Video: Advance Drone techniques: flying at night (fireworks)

Hi, we're talking about filming fireworks. For me, I recently just filmed one and I wanted to go through some tips and tricks that I used basically on how to fly your drone and how to get the best settings and
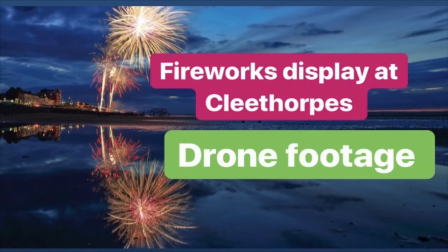17s
what it entails. To establish this video, I first put on the titles.
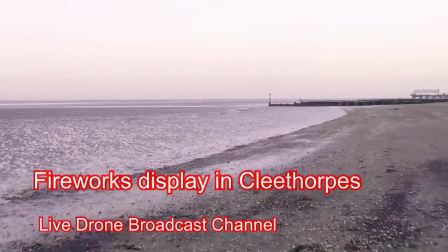22s
As you can see, in my case I am a drone action pilot,
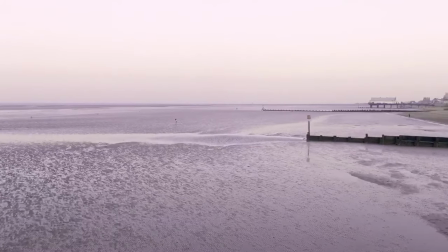27s
so I would actually establish the frame rate, which is basically, for me anyway, 50 frames per second.
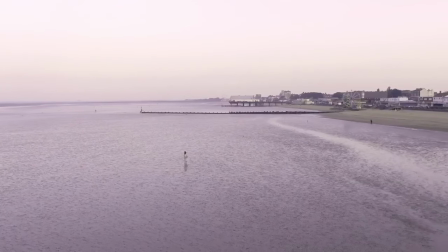35s
This is because power is the dominant TV standard for this country.
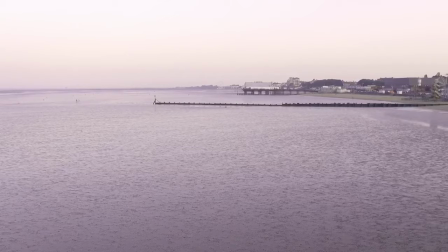40s
An argument could be made for lower frequencies such as 24 frames for cinematic effect or 120 frames,
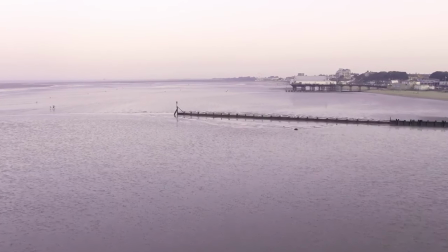50s
but my usual standard is around about 50 frames.
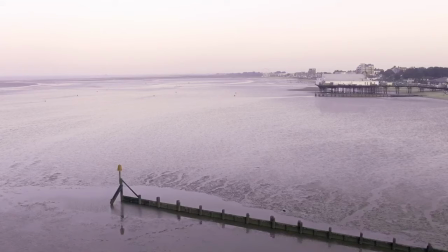56s
This establishing shot, as you see, is done around sunset, just a couple of hours before the fireworks display.
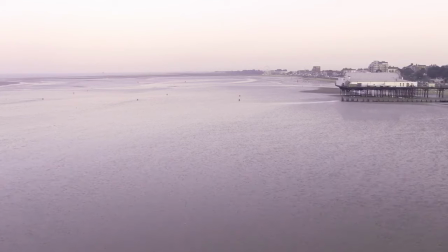64s
This is because I wanted to establish the whole area.
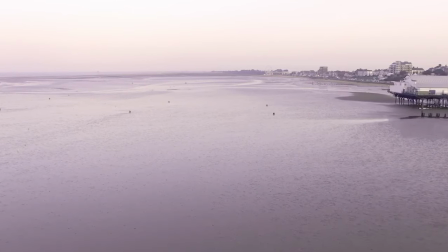68s
This first shot, as you see, is to basically give you an idea of the whole area before I shoot into night,
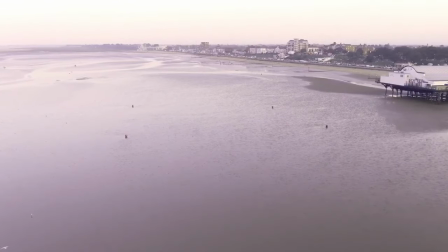77s
because during the night you won't be able to see this at all.
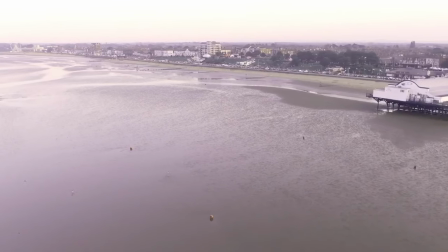82s
During this last part of the clip, you can see me panning or turning towards the landscape,
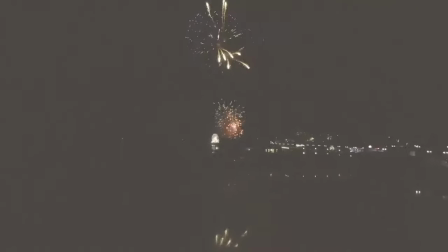90s
and from there on it fades into the night scene. The night scene is a similar type of takeoff, and you would see nothing but the street lights and building lights all around.
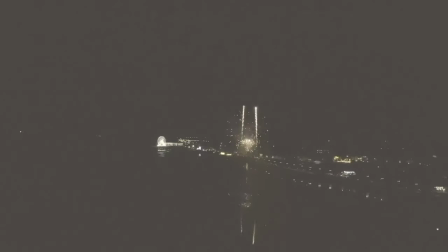106s
As you can see, the fireworks display is out in the distance. Trying to be safety conscious, I basically do a wide orbit,
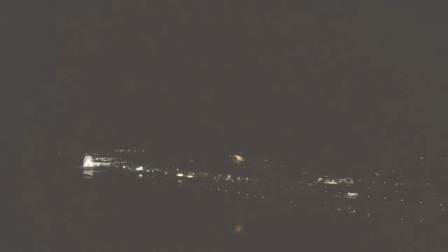117s
and you can see the fireworks and the street lights turning slightly over time. This slow capture of the fireworks while moving across the scene is very much like a sliding shot,
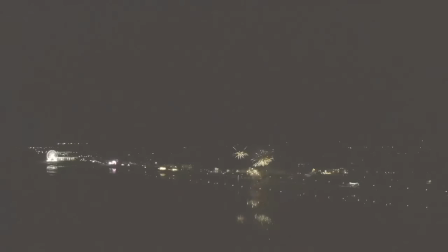136s
where a almost still-like picture is moved across,
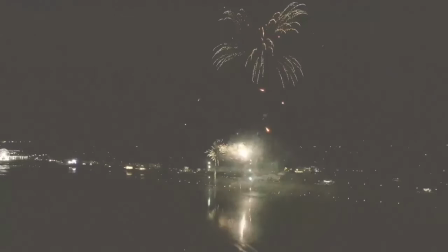143s
similar to the Kim Burns effect. While this is carrying on, you can hear the music plodding away,
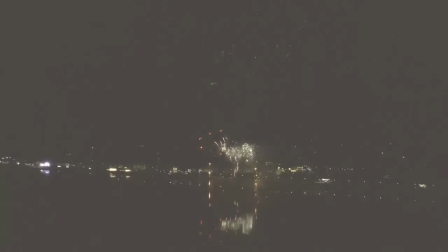151s
and the combination of light and music helps to basically carry this video. It's also important to establish different camera angles.
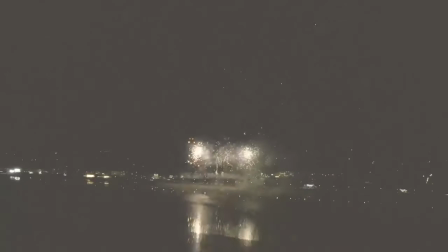164s
I didn't have much time to do this. I was only going back and forth along the same height and round about the same axis,
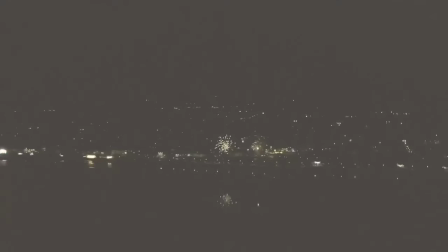172s
but if I was to do this again, I would actually use lift as another dimension, and even going slightly closer. The overall duration of the fireworks display is a little over 20 minutes, so I decided to change the battery halfway into the session.
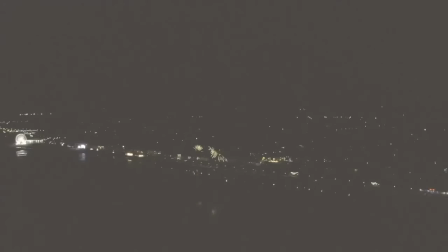194s
This meant that I had to land the aircraft around about the halfway mark so that I can change batteries. The Mavic 2 in itself has an LED underneath the drone.
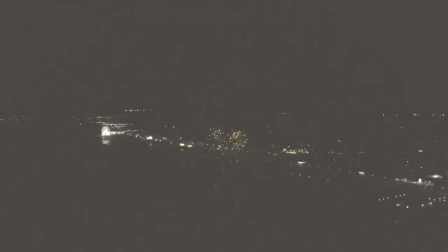207s
When landing, the Mavic 2 will light up the LED underneath and making it more visible in the dark. For safety reasons, it's recommended when you take off and land, you're around about 150 meters from a congested area.
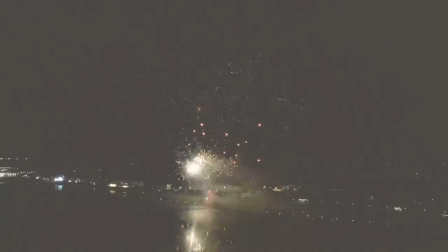225s
Always test your drone system and have a flight beforehand.
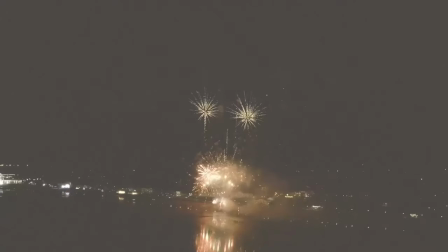229s
If you've got spare batteries, it wouldn't matter,
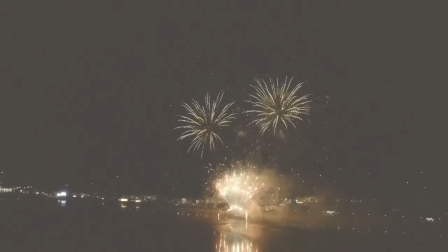232s
because this type of video won't last too long if you're only flying for around about 20 minutes,
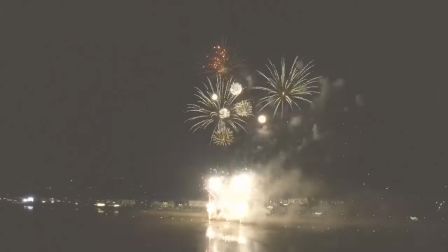240s
or the duration of a short firework display.